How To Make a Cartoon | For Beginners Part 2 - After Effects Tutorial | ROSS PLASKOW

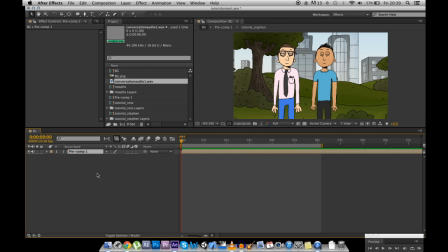[4:08]
But to start with, in sketches, you usually show both the characters at the same time. So that's how it's going to begin. And then on the second line, it usually switches to just one of the characters. So let's change the scale and position.
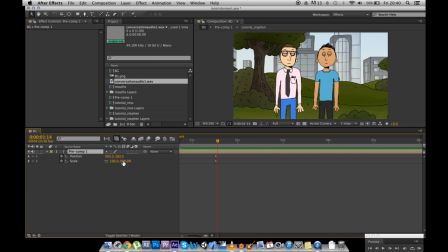[4:25]
You. And then move forward one frame. And zoom in on just one of the characters.
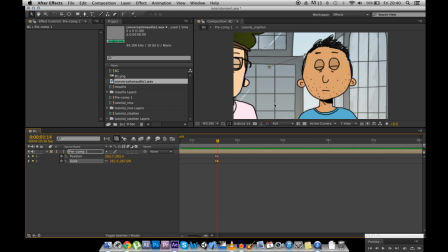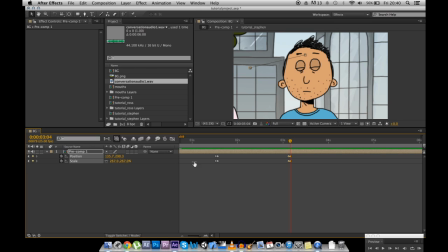[4:49]
And then let's move over to the other character. Great.
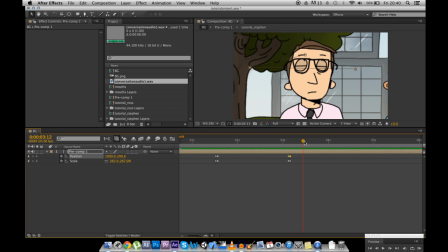And then on the last shot, it's usually the same as the first shot.
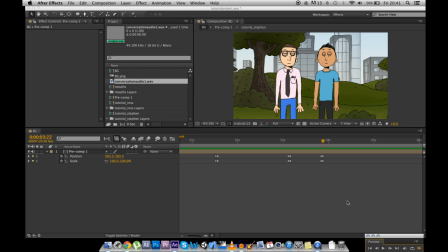[5:07]
So, the camera movements look like this.
We're having a conversation. Yes. Yes, we are.
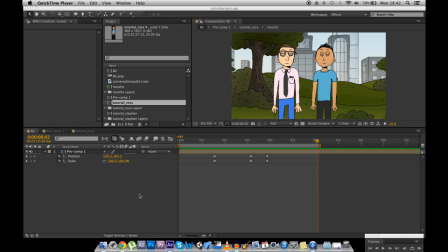[5:12]
Great. Wow, what a fantastic conversation. So now we have the timings done and we have the camera shots done.
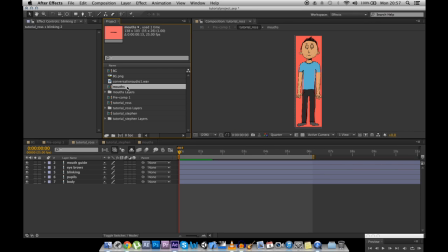[5:19]
Let's animate the two characters. Firstly, we're going to drag the mouth's composition into the character composition. Stick that in its place. Excellent.
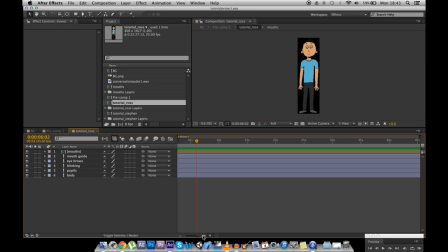[5:32]
Next up, we need to put the audio inside the character's compositions, because at the moment there is no audio inside this composition. You can't hear a thing. And therefore, you can't lip sync. So let's grab the audio and put it inside this character composition. Let's do the same for the other character.
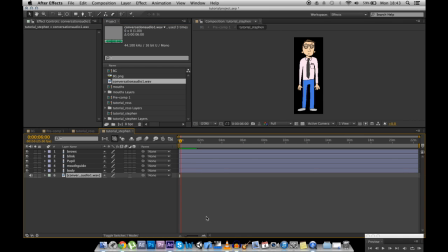[5:54]
Drag the audio in here. And go to the end.
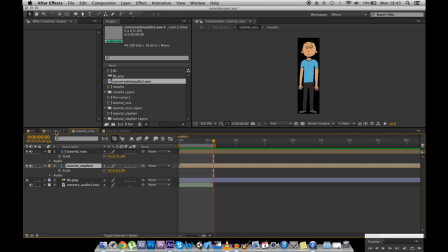[5:59]
In. Then you may think, Ross, there's going to be three audios now.
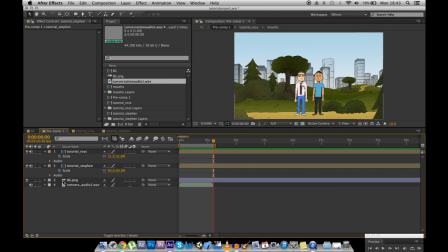[6:05]
How loud is that going to be? That's going to be like triple the volume that you're going to need. Okay, so let's mute these two.
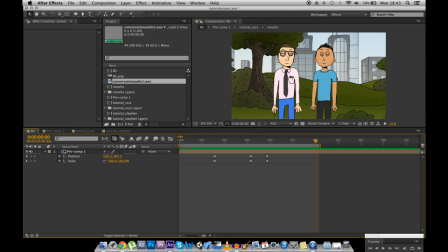[6:12]
And then in the final composition, which is one outside of this composition, you're only going to hear one audio because I've muted two of them.
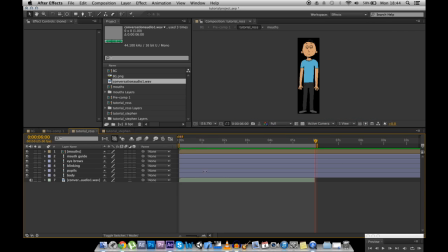[6:22]
Okay, excellent. Let's animate Ross. So who is Ross? Is Ross the first person to speak or the second person to speak?
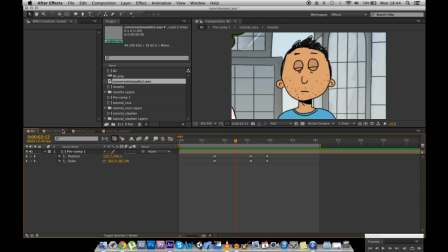[6:34]
Yes. Ross is the second person to speak.
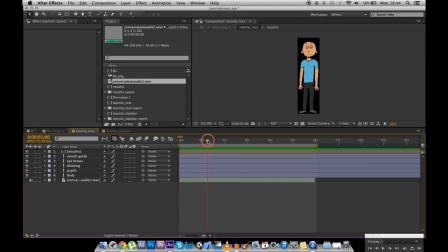Okay, so let's get rid of those eyelids.
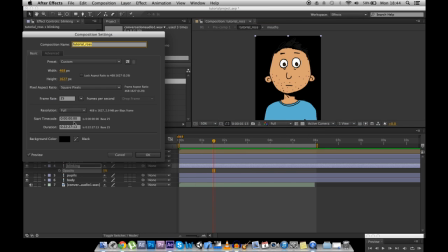[6:51]
We're only going to be animating the head because the rest of the body is basically static.
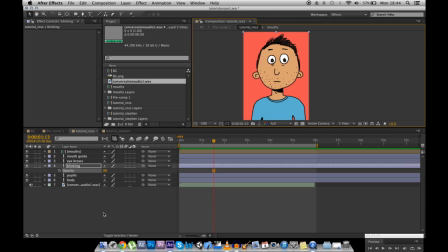[6:58]
Take your own character designs, take your own scripts, put some jokes in there, and this would actually be a funny cartoon. This is just the basics. Okay, so the eyes, well, the pupils. Let's set a keyframe over there.
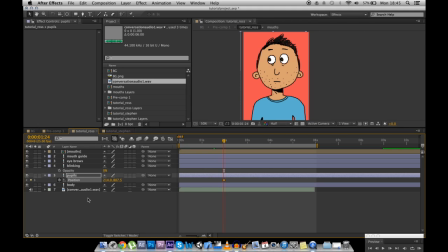[7:11]
He should be looking at the other character, so over to the left. To make a character look like he's thinking, what I like to do is make him look up and down. Pupils rarely take more than 2 frames to move from one position to another. So with pupils, you can literally move from one frame, go to the next frame, and move it slightly.
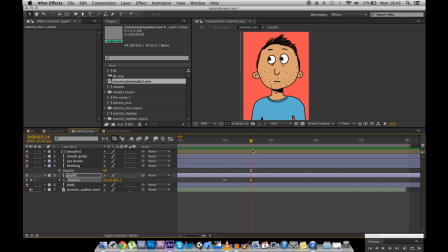[7:30]
And then it would look natural. Go ahead a little bit and move it back to the original frame. So just a quick flick up and a quick flick down. When a character is about to speak, I make him blink.
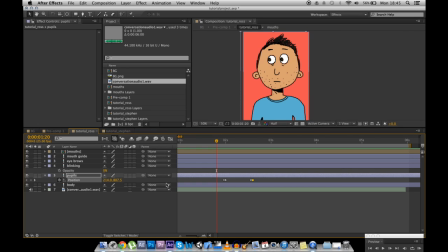[7:44]
It sort of brings attention to the character before he speaks. So it's sort of subconsciously, you know he's about to talk. So let's make him blink by turning the opacity up and then back down.
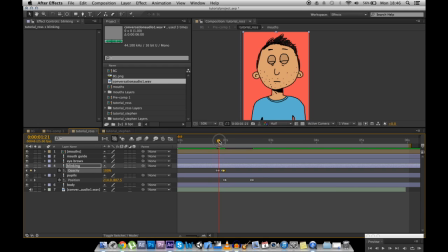[7:59]
Blinking is held over about 3 frames, so blink 1, 2, 3, and then open again.